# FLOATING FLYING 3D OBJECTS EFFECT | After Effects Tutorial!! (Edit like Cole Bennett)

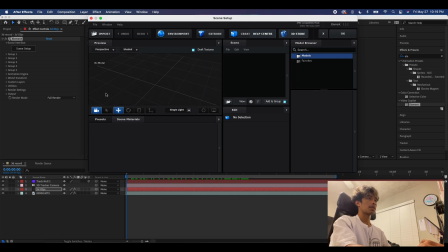So for those of you who are new to After Effects, this may appear complex, but don't worry, it's actually a really simple 3D render.
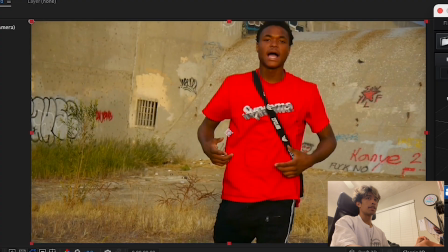So I'm gonna be using rocks for this effect because it's just a very natural looking environment and looks like rocks would be floating here.
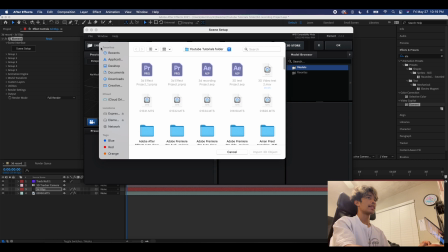So I have a free rock I downloaded off of CG Trader.
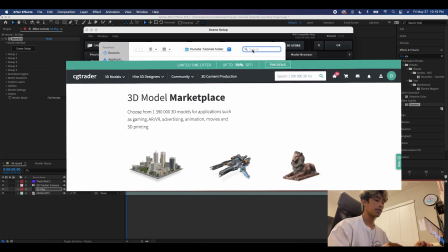For those of you who don't know, CG Trader is just a website where you can download 3D quality, high quality assets, free and paid for.
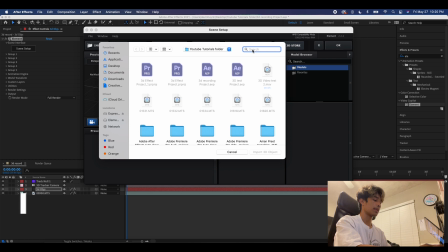This is not like a sponsor for it or anything. It's just a good website. I'll link down to below where I got this rock. I'm going to search it up and click on it and import it into our scene.
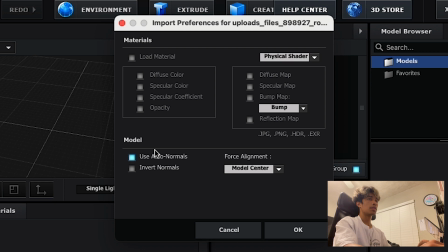So now we're gonna hit use, click on use auto normals right here.
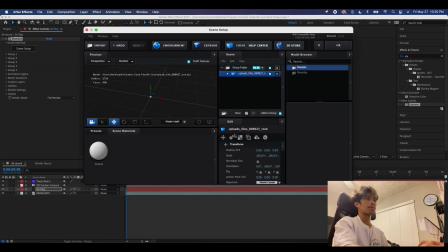And then we're going to hit okay. And now you can see our rocks in here. I'm gonna scale it up just because it's a tad bit small. And you can see our rock is pretty low poly, but honestly does not really matter just because of the effect that we're using.
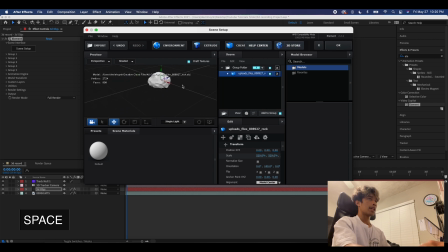Click space and click to drag up and down, left and right, and then just click to turn the rotation, scroll to zoom in and out.
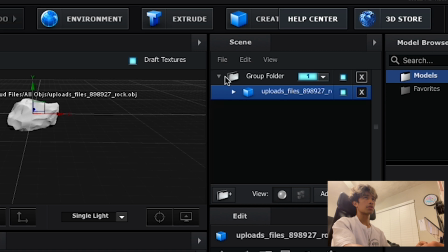Pretty simple, basic controls. We're gonna come over here down to this drop down in the scene over here, and we're gonna hit this default right here.
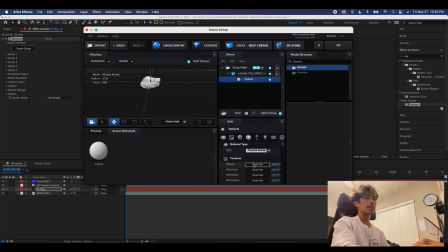This is the material layer. I have a material set for this rock, which I'll also link down below.
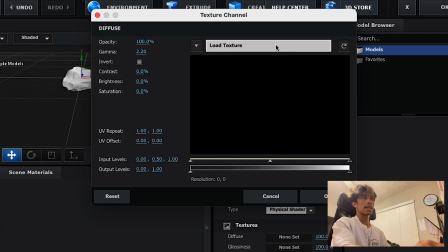Make sure you click on diffuse, none set, and then click load texture. We're gonna come over here.
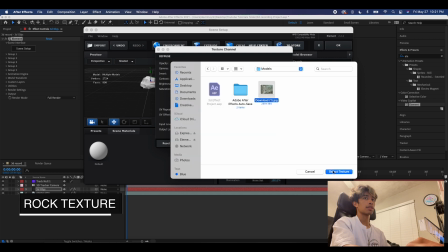I have this texture for this rock downloaded, so I'll link down to that below. And I'm gonna hit okay.
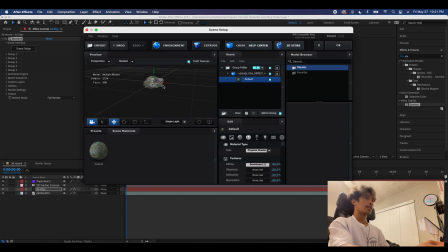So now you see we got like a pretty decent looking rock here, and you can see it was really low poly, and honestly it looks pretty decent now. It's if you zoom in, but no one's doing that, so it works. Now hit okay, and now you can see our rock is in the scene.
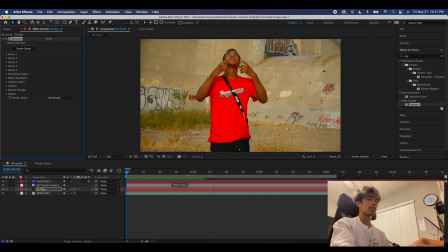Voila. And you can see our rock's also kind of acting a little bit crazy, and that is because it is placed in the very front foreground of our camera, so it's acting like it's like right next to our camera,
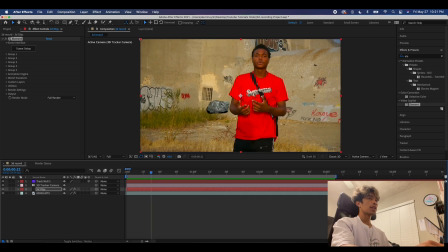so that's why it's portrayed as like a lot of movement. What we're gonna do to fix this is we can just basically come back here to the scene setup.
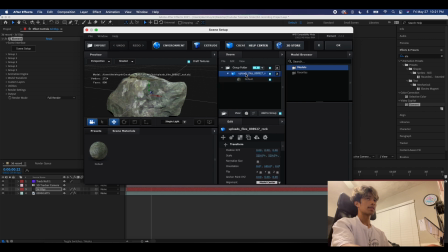I'm going to click on this object over here. Make sure you're selected on the object, and then we're going to increase the scale, and I'm just gonna push this back all the way on the Z axis.
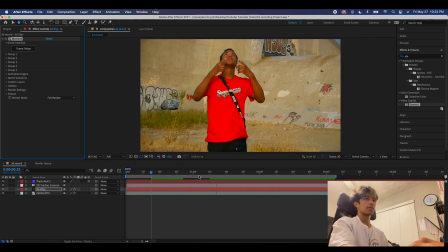Just so we got like a bit farther in the background.
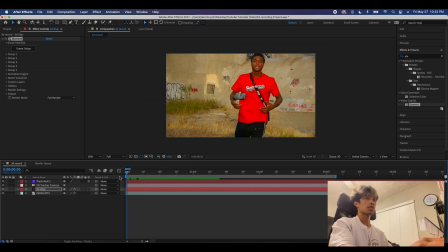That kind of fixed it, made things a little bit more natural. But where the real effect comes in here is under the group panels. So what we're gonna do here is now we're gonna take this one rock and we're gonna turn it into many rocks.
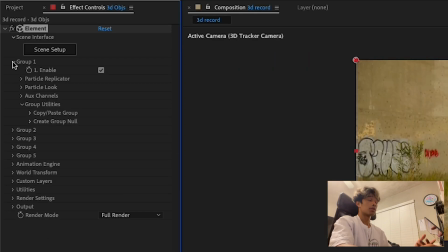Click down on the drop down on group one and then click particle replicator. Now this particle count obviously refers to the amount of particles that are being replicated.
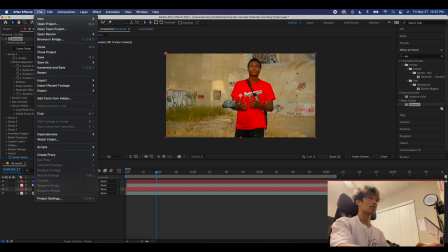So we're gonna drag this up to about like 15. I am also going to save my project before it explodes my computer.
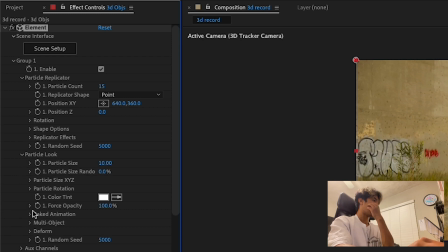Now what we're gonna do is we're gonna come over here to the particle look, hit the drop down on that, and then we're gonna hit the drop down on multi-object and click this checkbox to enable it. Now we have an entirely new set of controls that we can mess around with.
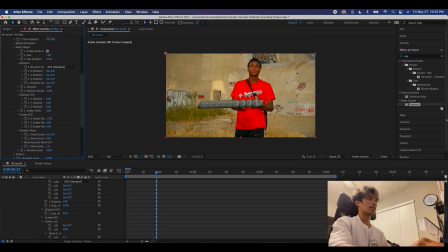So the scatter is basically where majority of our effect is coming into place. So you can see if we increase this on the X, oops, my bad. That's this place. On the x-axis, we're getting this crazy scatter of all these rocks, and that's just randomly distributing it on the x-axis.
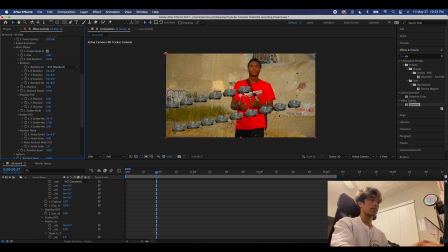Then we're gonna do the same thing with y, and it's not really randomly distributing it, as you can see. It just kind of created this weird looking step pattern, and we don't like that. So to fix this, we are basically going to change the noise amount, and that basically just kind of randomizes things and just makes things, you know, a lot more natural.
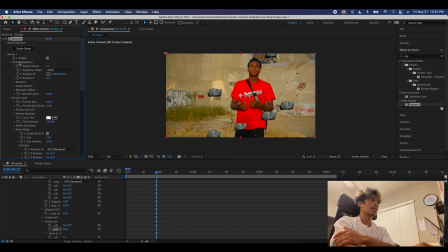And then I just want it to be a little bit more up, so we can come back over here to this group one enable and just change, you know, the position of it. So we got a more, you know, prominent looking rock setting.
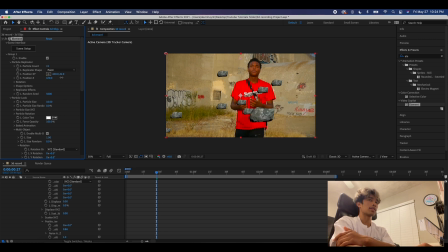And now I'm just gonna push it back on the Z axis just so we got some, you know, depth of field. And voila, there we go. We have some decent looking rocks floating, and they're doing absolutely nothing.
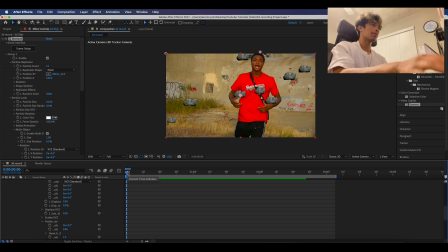But now time to animate them. So this one's actually just very simple.